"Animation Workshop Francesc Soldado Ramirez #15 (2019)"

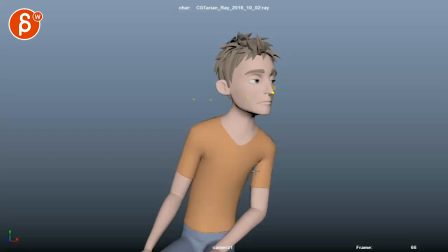(3:44)
you can see if you track the nose the path that you have and i know you say it's still rough but i would watch out for bam
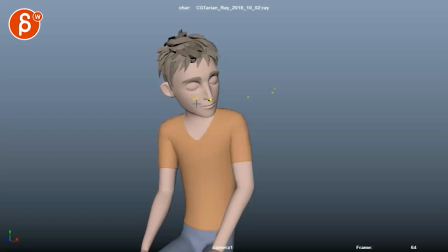(3:52)
like a sudden linear key you can do that of course depending on the style for snappiness but sometimes if we do like this then i would drag the head a bit more so maybe you're leading with the body and you have a bigger curve and the head is still like the nose might still be back
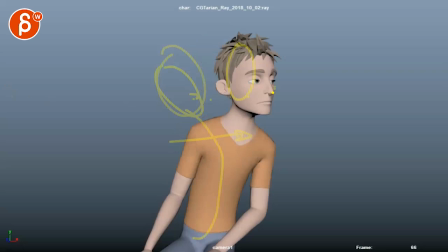(4:05)
there for a moment that's more like that and then you snap forward um
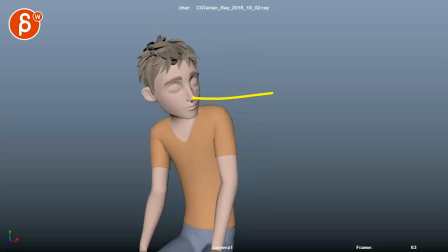(4:12)
that was a look at the arcs like your head goes back and like this you might want to do something like that with a bigger settle on an arc and again these are things that you can act it out and then you can you can act it out again really exaggerated almost overacting
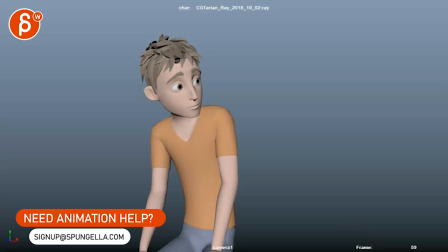(4:28)
and then you can look at well what are the differences there what can i pick i mean you mentioned that you want to find poses in your reference
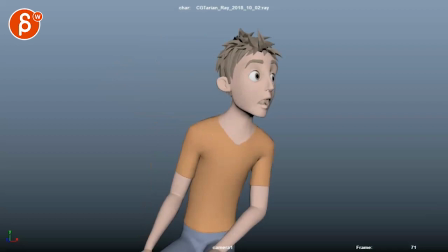(4:34)
that's kind of what i would do i would really act it out as crazily as you can and then maybe a more naturalistic take and
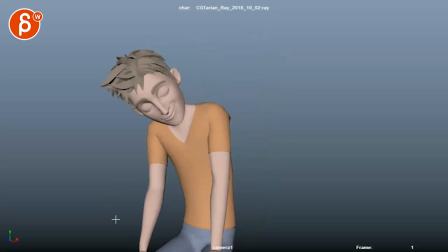(4:40)
see the differences and see where you can pick something bigger in terms of animation too before i get to your other question like that i don't mind that even though it's a bit like pose wise you have a nice curve here but then you got that
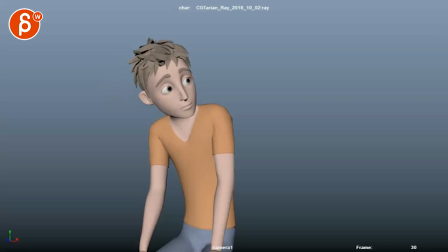(4:57)
that the stiffness of those arms that to me it feels like you want to even and then almost relax your pose. And then here, when he goes, huh, this feels like a slight concern. And then you can maybe raise the shoulders a little bit. That would stiffen the arms a bit to give you an overall feeling of nervousness and stiffness and less relaxed.
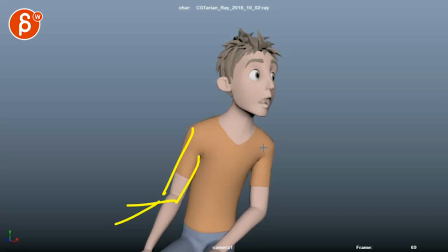(5:16)
And then when you go, ah, that would then be potentially, you know, even, ah, no. I mean, not that you want to do this. And it gets into your W pose. But you want to maybe lift up that arm and it depends what you want to do.
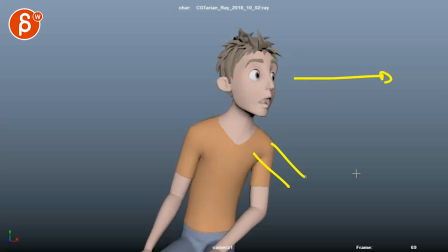(5:31)
I don't know what the point is, but maybe it's something where like, oh, no, what's over there? Maybe you want to even bring out that arm with more like a tense hand pose. Again, to bring up the craziness, the tension and kind of give you a different sense of maybe sharper angles and ah,
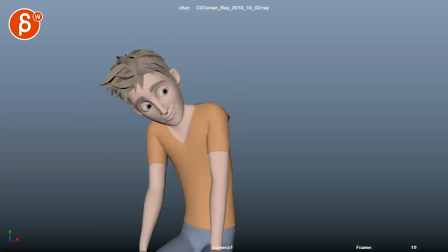(5:48)
versus the beginning that's more round and relaxed and soft. So I would look at what is the state of mind,
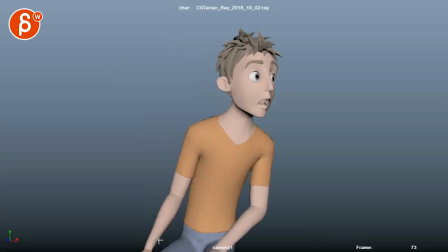(5:56)
what are the feelings of the character throughout the whole shot and also have posing either through the body or through the fingers potentially if you want to see them to kind of reflect the tension or the softness of the character. if you
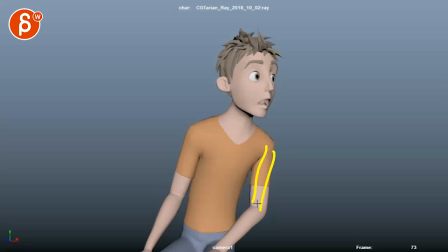(6:08)
don't want to bring up that arm again bringing out elbows like this again bringing that elbow probably in a bit more so you have things pointing this way so the body points this way and even that arm bends with that forearm visually feels like everything's kind of pointing this way this just feels
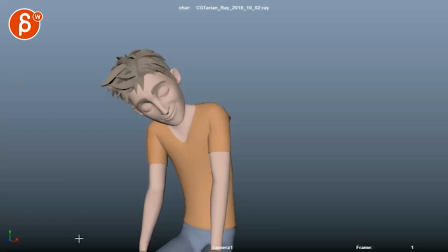(6:24)
a bit broken with this going here and this going here but let me see other question your other question is that let's see in the last exercise i've been figuring out that i struggle a lot when i have to animate a motion that is slow my animation always feels floating lifeless but i don't know exactly how to solve it that's a tricky thing i totally get what you mean when you have something like this and you have a very
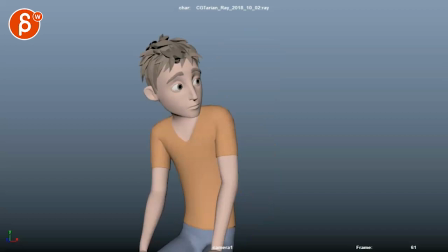(6:44)
slow i i don't mind actually your your holds and your ease and um to me it's more like this transition how you can kind of push that the take and the cartooniness potentially and arcs and all that stuff but i think how you go from
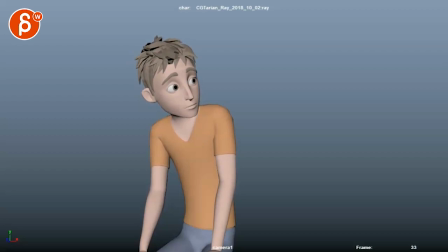(6:56)
into this how you have that that moment of huh and then with that little moving hold i think that's just the right amount of moving hold it doesn't feel like it drifts um but it is tricky because you it's a fine line between floatiness or moving holds um sometimes just less is more when you feel like stuff gets
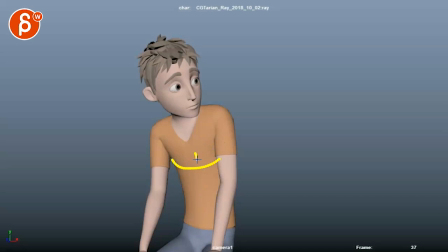(7:13)
floaty uh of course the difference of the style if it's if it's more the realistic side you can't really um not move things it's a very you know start having breathing potentially or you look at depending on the pose if you're sitting you're not gonna have a lot of movement in the root but it might just be more
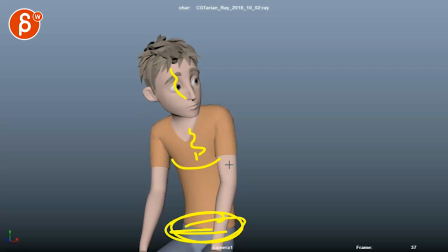(7:29)
looseness in here and probably in the head um i would look at you know if someone is is standing you might have more side to side and keep alive in the root if someone is leaning over this way it has that arm pointing this way and that's a moving hold
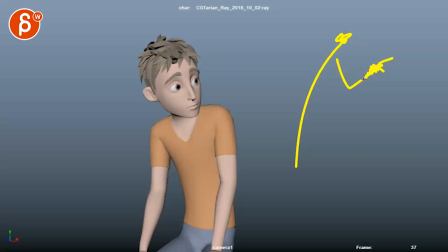(7:45)
and it's more realistic then you're going to have potentially more movement in here because that's a that's a less stable part of the body but